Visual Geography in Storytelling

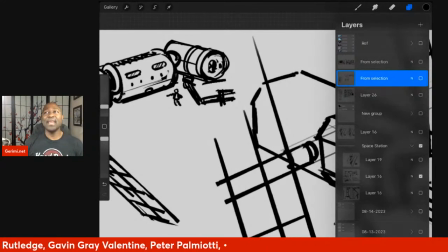[32:58]
I put it in there because it made sense to me that there would be a floating space arm from other images I've looked at of like the International Space Station, other space station designs. It was one of those things that I put in there because it would be there, not because I actually use it in the scene.
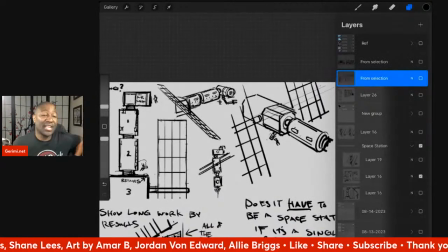[33:20]
Because I didn't want to get too out of control.
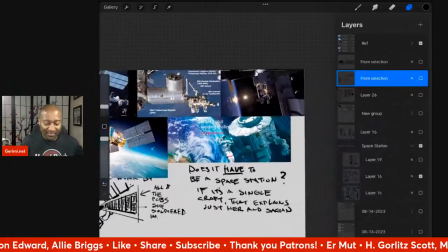[33:22]
I mean, I've got a page full of reference of different space stations that I was looking at while designing this,
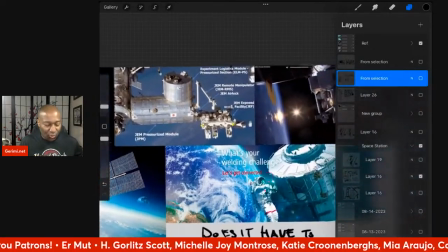[33:31]
but I didn't want to go so deep into this that I'm really trying to make it
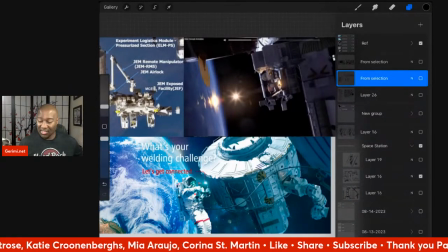[33:38]
true to every detail that would be in a space station. It just needs to look and feel like a space station.
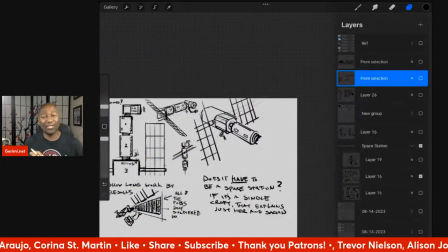[33:43]
It doesn't need to be accurate to what a space station would have.
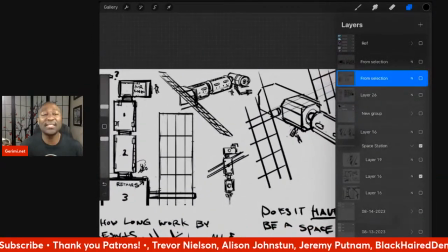[33:46]
But if I can see elements there that would just sell that feel, that's what I would put on.
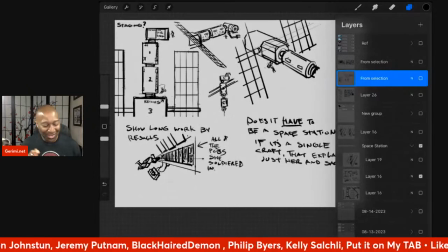[33:53]
This is a really long answer to what was that circle in the middle, which is just, it was the start of another diagram like this.
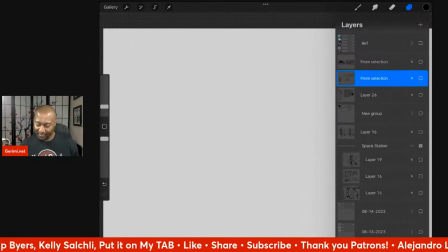[34:01]
And I'm leaving it up until I know for sure
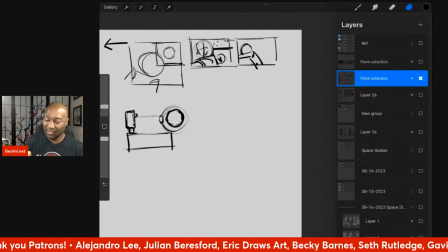[34:09]
whether I am gonna have to change anything on this space station, move stuff around for this shot that I want.
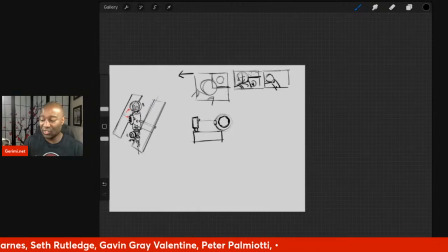[34:19]
And to be honest, I probably should go back and look at my story beats again, just to make sure that there isn't another shot
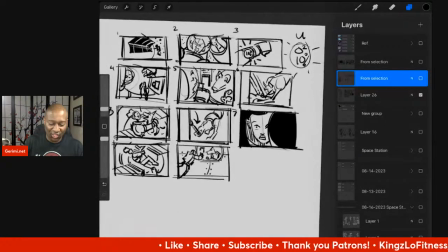[34:29]
that would require me changing the way the space station is laid out.
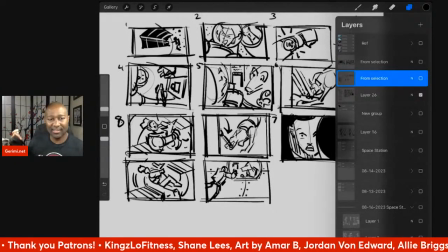[34:37]
Bless you. Khaleesi's kind of keeping me company here.
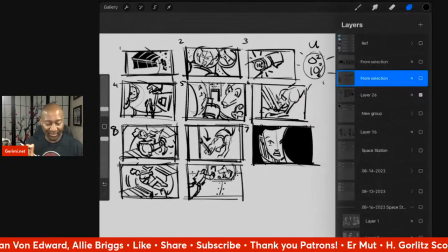[34:44]
Let's see here. No, I think that is the only shot that would really require me changing the layout.
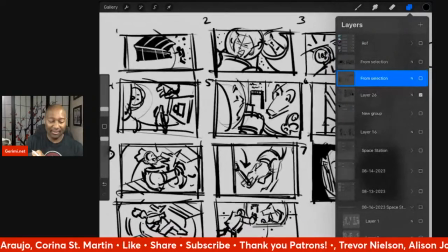[35:03]
And I'll tell you another reason why I like this shot is because right now it keeps,
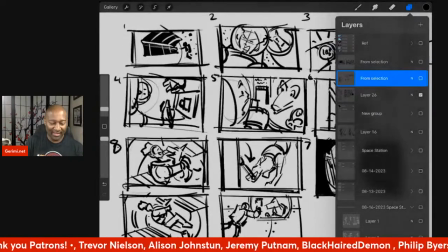[35:12]
even though in panel one, the astronaut, she is facing to the left.
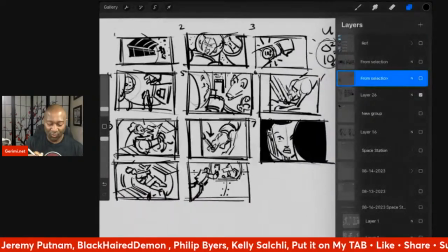[35:18]
But when you go to panel two on, no matter which way she is facing, she's on the left side of the screen. The dog, I named it Sagan. Sagan is on the right side of the screen. So it kind of keeps that visual, like they're set apart.
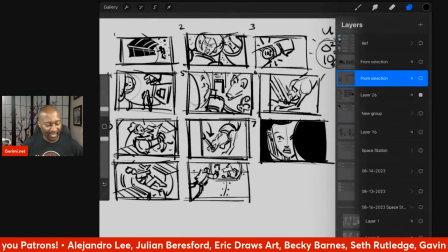[35:32]
She's on the left, he's on the right. They're trying to get together. So it's kind of keeping the visual continuity consistent. And now going up and changing this shot,
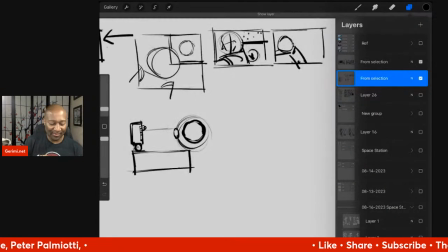[35:48]
I feel like I'm breaking some of that continuity.
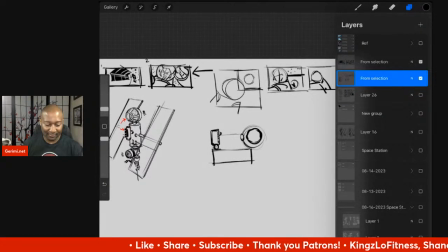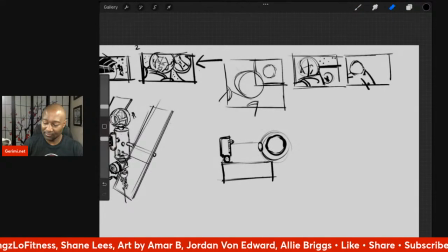When I say breaking that continuity, I don't mean it like, oh, I'm intentionally breaking it. I mean, I see that I'm doing something that I don't want to do, and I need to figure out how to fix it. That's what I mean.
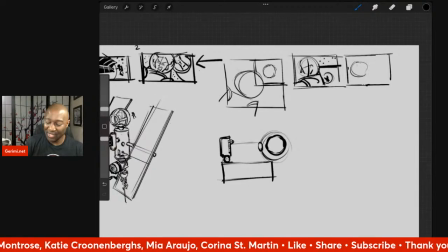[36:22]
I mean, this is the hardest part, whether it's animation or comics or filmmaking, is, you know, working out the story logic so that each shot makes sense for the story you're telling. It's also the thing that I enjoy doing the most, but it's hard.
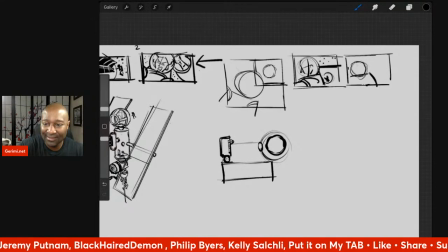[36:44]
Let's see here.
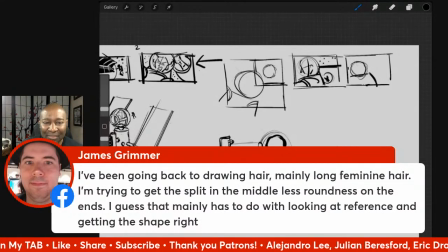[36:49]
James says, I've been going back to drawing hair, mainly long feminine hair. I'm trying to get the split in the middle, less roundness on the ends. So I guess that mainly has to do with looking at reference and getting the shapes right. Well, you know what's funny is,